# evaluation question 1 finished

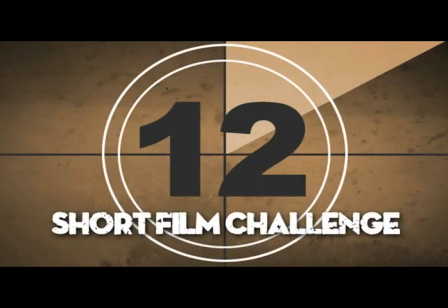0:04 It's difficult to pinpoint the conventions of short films, as it's clear that they all vary due to individuality.
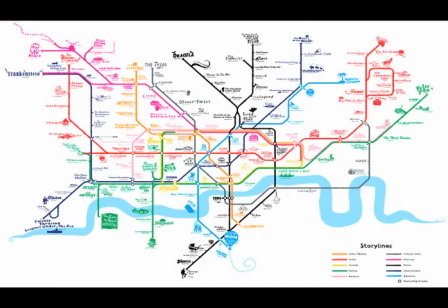0:10 However, there are some common ground between them, such as the length, storylines, characters, budget, niche audience, and distribution.
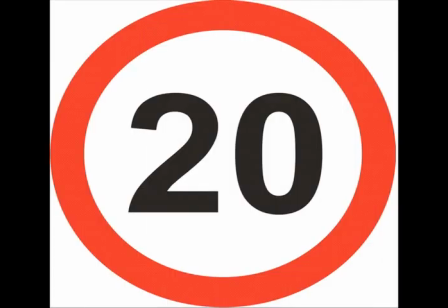0:17 The length of a short film will commonly last between 3 to 20 minutes, but they can vary and some last up to 40.
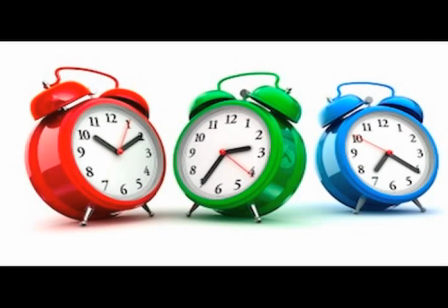0:23 The storylines are generally kept simple and easy to follow and will be based over a short period of time. The narrative is usually condensed with a limited dialogue.
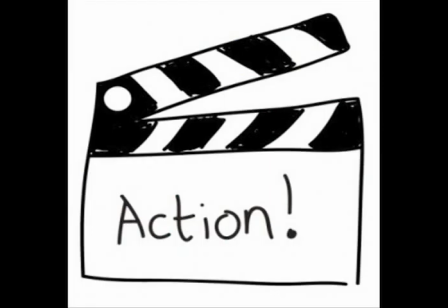0:31 Instead, characters will be developed through images and actions rather than extended, lengthy dialogue sequences.
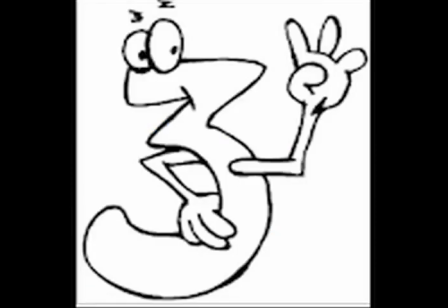0:36 Due to the length and simplicity in storyline, a short film will usually introduce up to 3 main characters.
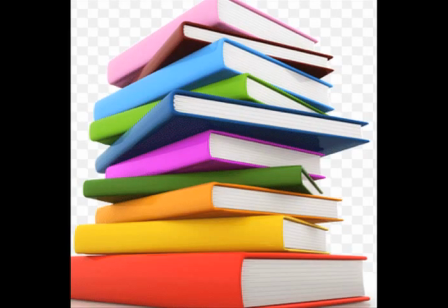0:41 Creating backstories to develop characters is limited due to timing.
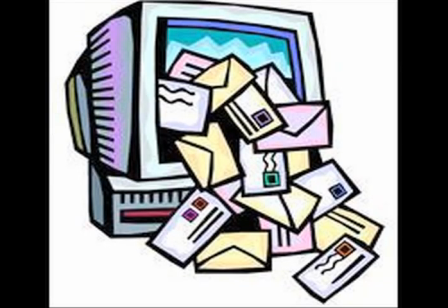0:44 This is also done in order to keep the audience engaged and able to follow the storyline without being bombarded with information and new people.
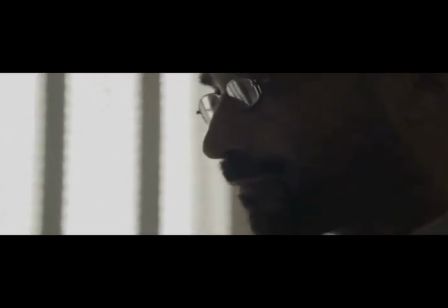0:51 Short films usually only last long enough to connect the audience to a couple of characters, not having enough time to develop a large enough storyline for a whole cast.
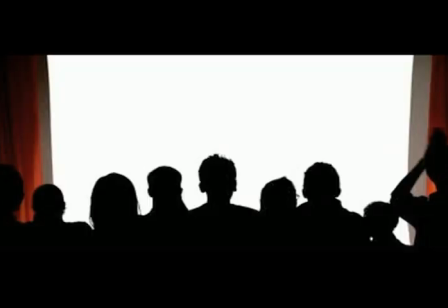0:58 The audiences of short films are often a lot smaller and niche than mainstream due to the specific creative nature, length, and storylines.
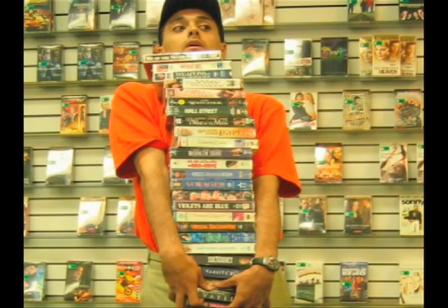1:05 Although largely accessible, those who aren't film fanatics don't tend to be aware of the short film industry.
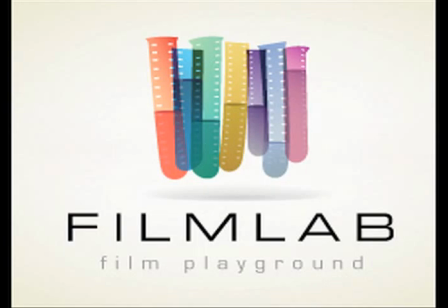1:10 Published through the internet, there are many sites who distribute short films online, from independent to established sites such as the BBC.
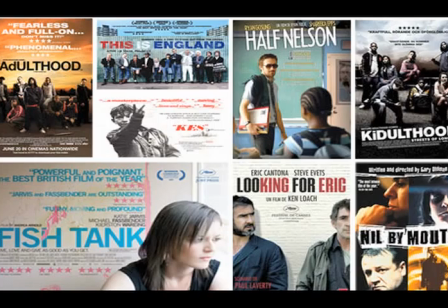1:17 I decided that my short film would be a hybrid of social realism and drama genres,
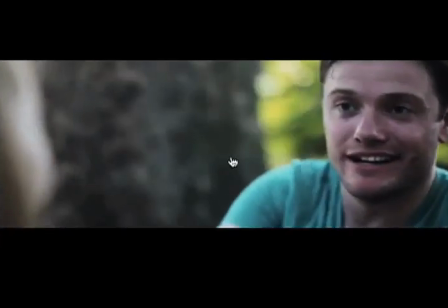1:22 after getting some inspiration from not only short films such as Touch and A Favour, but also feature-length films such as Fish Tank and Submarine.
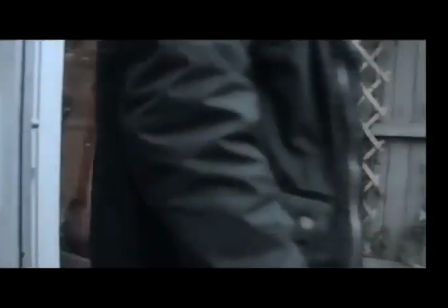1:29 The conventions of my chosen drama and social realism come through the use of cinematography and editing. The green tint that was used over a lot of the shots was used after watching the opening sequence of Fish Tank,
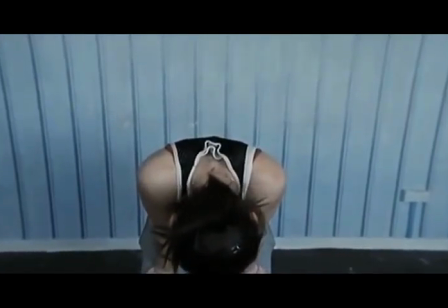1:39 a social realism and independent film that I studied last year, and noticing the slight alteration of the colours in the shot,
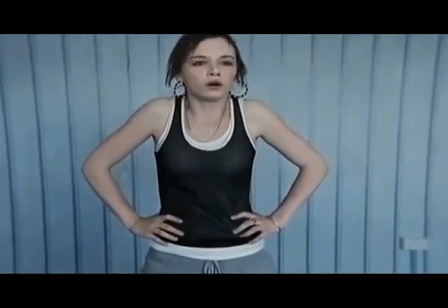1:45 I felt like this was an effective way, as it meant that the audience would have a preconception of the mood of the short film before really getting into the narrative.
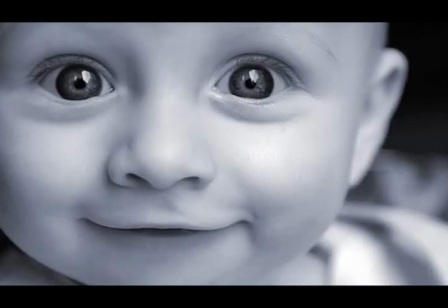1:52 What makes Fish Tank a captivating film is the mixture of extreme close-up shots of individual characters and long shots of settings.
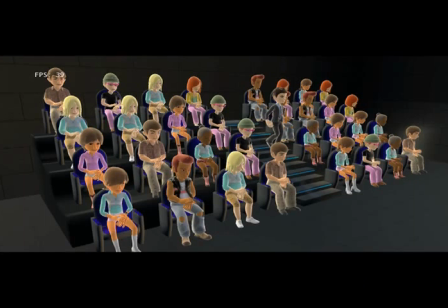1:59 The close-up shots allow the audience to build a relationship with the main character and evoke a feeling of sympathy.
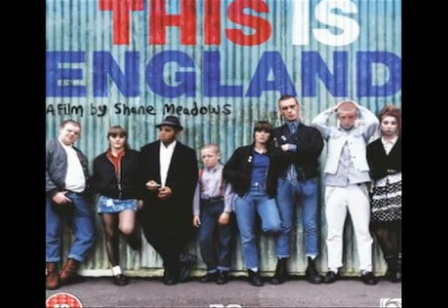2:05 And with one of the genres being social realism, this is a pretty critical convention.
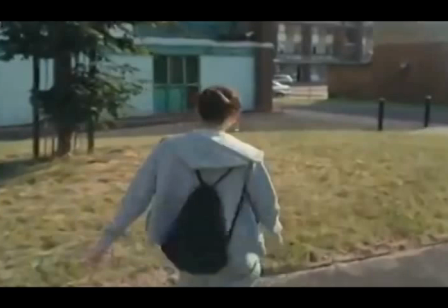2:10 Similarly, the long shots allow the audience to see how the characters live, getting a feeling of understanding and empathy with the storyline.
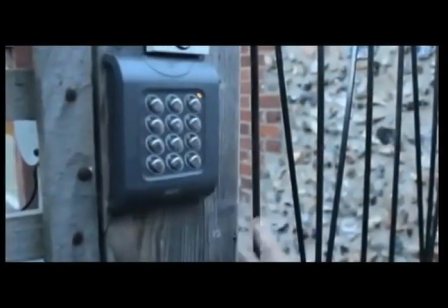2:16 These are both features that I've tried to recreate within my short film.
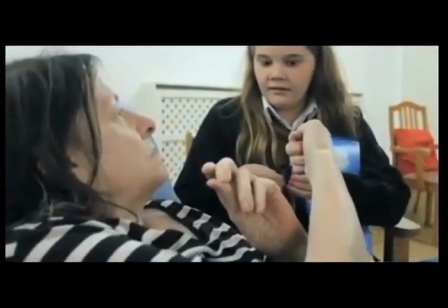2:19 It's conventional of the social realism genre to have a main setting indoors, not taking too much attention away from the storyline and main characters.
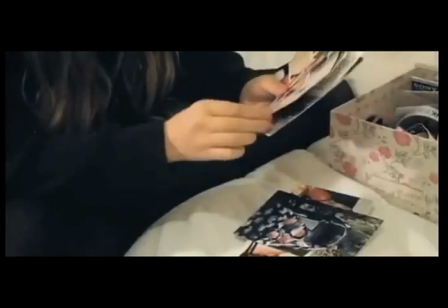2:26 Had my short film been set entirely outside at the seaside,
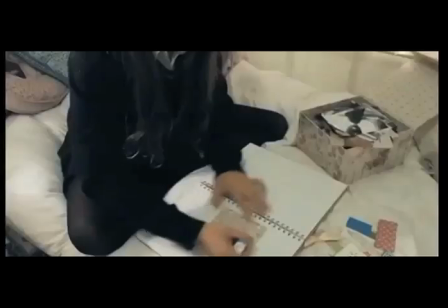2:29 then the feeling of intimacy with the characters would have been lost within the distracting location, therefore becoming unconventional of the genre.
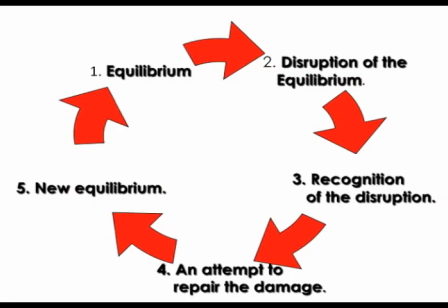2:37 Todorov's narrative theory would lead you to believe that there is a general set order for all films: the introduction of the equilibrium, the disruption of the equilibrium, the recognition of the disruption, the fixing of the equilibrium, followed by a new equilibrium. I have subverted against this with my short film.
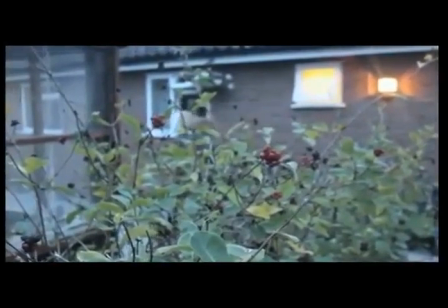2:52 The audience do automatically become acquainted with the main characters, but opposed to following a storyline as such,
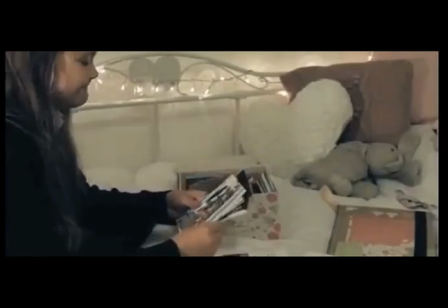2:57 the audience spend the 5 minutes following the main character through her day-to-day routine, whilst listening to a monologue that runs over the top.
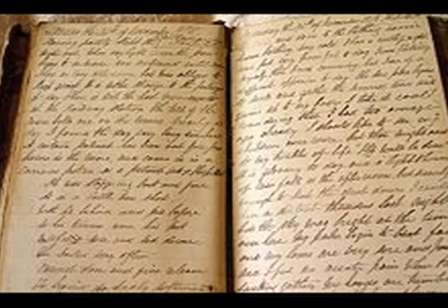3:04 I took inspiration for this from the short film Dear Diary, that also has a running monologue over the top of the entire sequence.
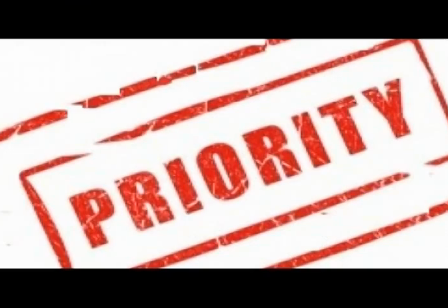3:12 After creating the short film, the film poster and review were my next priority. I studied various film posters before creating my own.
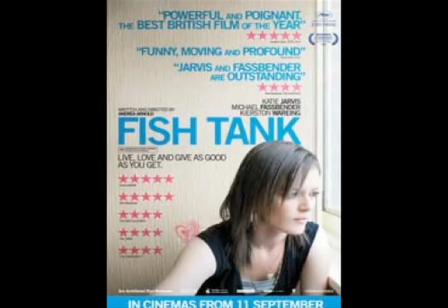3:19 Fish Tank and Submarine.
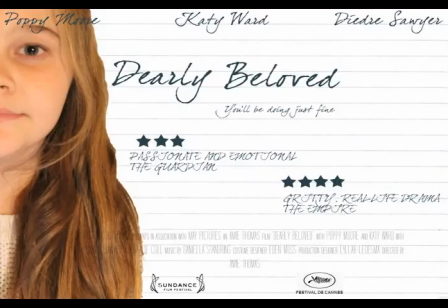3:21 I chose to analyse these specifically because they are social realism and drama genres, and contain the conventions that my film poster was intended to conform.
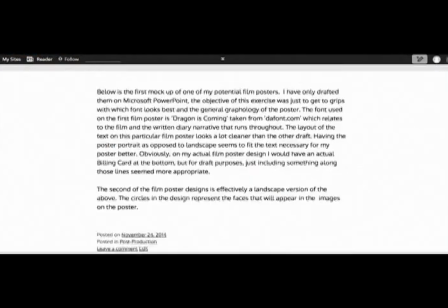3:29 The next stage was to plan a few general ideas for film posters that I sketched out and took to my target audience for feedback.
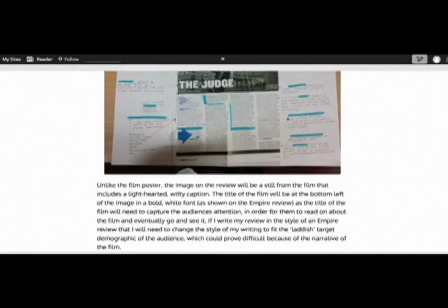3:36 After getting a general consensus for one of the film posters, I took it away and made a hard copy on Photoshop.
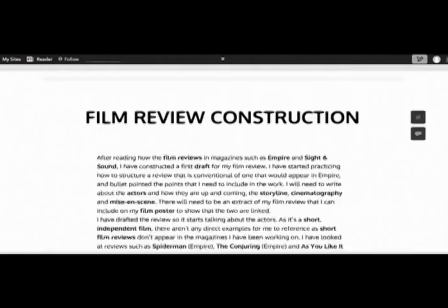3:42 Having not used the software before, I feel my film poster could have been more advanced and conventional to the specific genres of my short film.
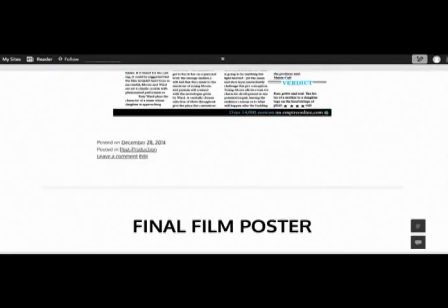3:48 However, the film review that was to go with my poster following the short film was successful, and I am happy with the outcome.
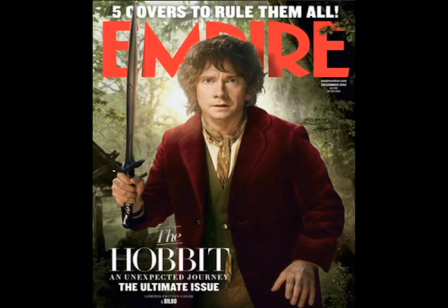3:54 Studying various views that came from the Sight and Sound and Empire magazines, I quickly adapted to the common features of such texts.
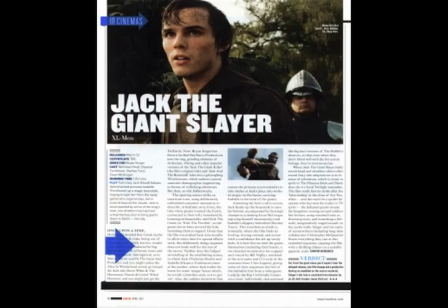4:01 I learnt the structure of the page from Empire magazine and took to InDesign to create the final piece.
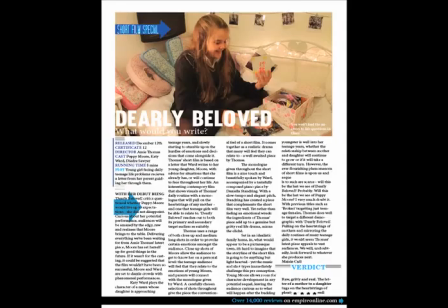4:05 After drafting the writing and getting marks from my teachers, I added this to the film review, creating a professional copy.